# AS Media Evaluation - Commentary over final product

Seeing as he's sat upright but facing away, you can't see his face, so you don't know if there's something wrong with him. In addition to this, the fact that he isn't moving or responding to the man's kind of queries really puts the audience on edge. We added to this by making all sound kind of fade out of this section, so it's kind of all down to the audience's kind of imagination, and it really adds the suspense and kind of makes the whole scene kind of a strange scene, so definitely puts the audience on edge.
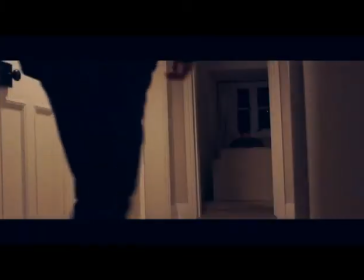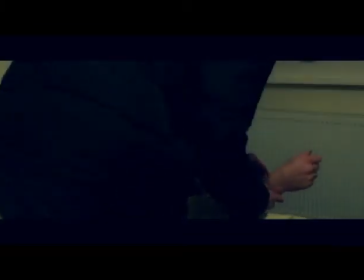(8:52) You okay? He's dead. What do I do?
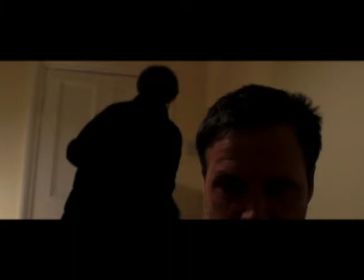(9:01)
Here we've used a close-up shot of the supposed old man's head. Also, that's the focus of the shot. Although at the start of the shot his head is down, it really kind of gives a shock when the head raises and he looks directly at the camera.
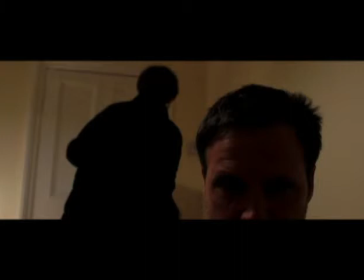(9:18)
Also, the fact that you can see the action going on in the background and the character facing away, so he's unaware, really kind of adds to the suspense, as you know something that the character, well, the audience knows something that the character doesn't.
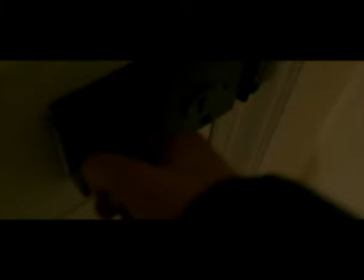(9:36)
This shot is one of the more effective shots I think we used without our whole entire piece. Again, it's back to POV, and this is effective in a lot of ways really. The the audience already knows that something supernatural is going on in the way that the door slams shut and locked of its own accord,
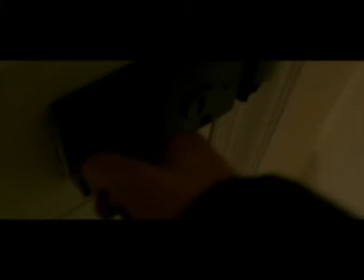(9:55)
and they also know that the guy behind him isn't dead and is moving. However, the character in the story doesn't know that, so the POV shot narrows the audience's field of view so that they don't have a clue what is going on behind the character, although they know something could be going on.
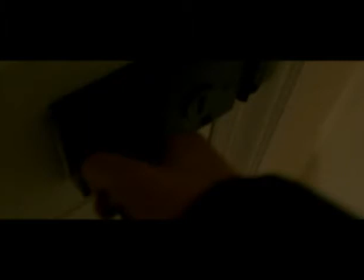(10:13)
Also, incidental music's added in the form of a crescendo, so that obviously builds up the suspense, and also a massive bang is heard, kind of a loud sound is heard when the old man's face is put on the screen when he turns around.
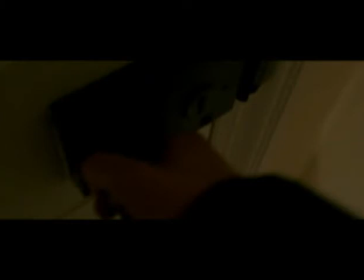(10:32)
Also, the old man's face is in focus again when he spins around, so that kind of carries on that theme. When the old man's face is seen, it completely fades to black again, so adding mystery, so they don't have a clue what's happened to the guy.
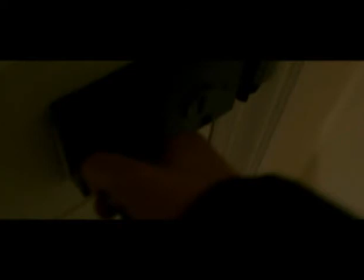(10:48)
And also a low angle shot has been used to kind of again put the old man in the position of power and put the character and the audience in the kind of vulnerable position in the encounter.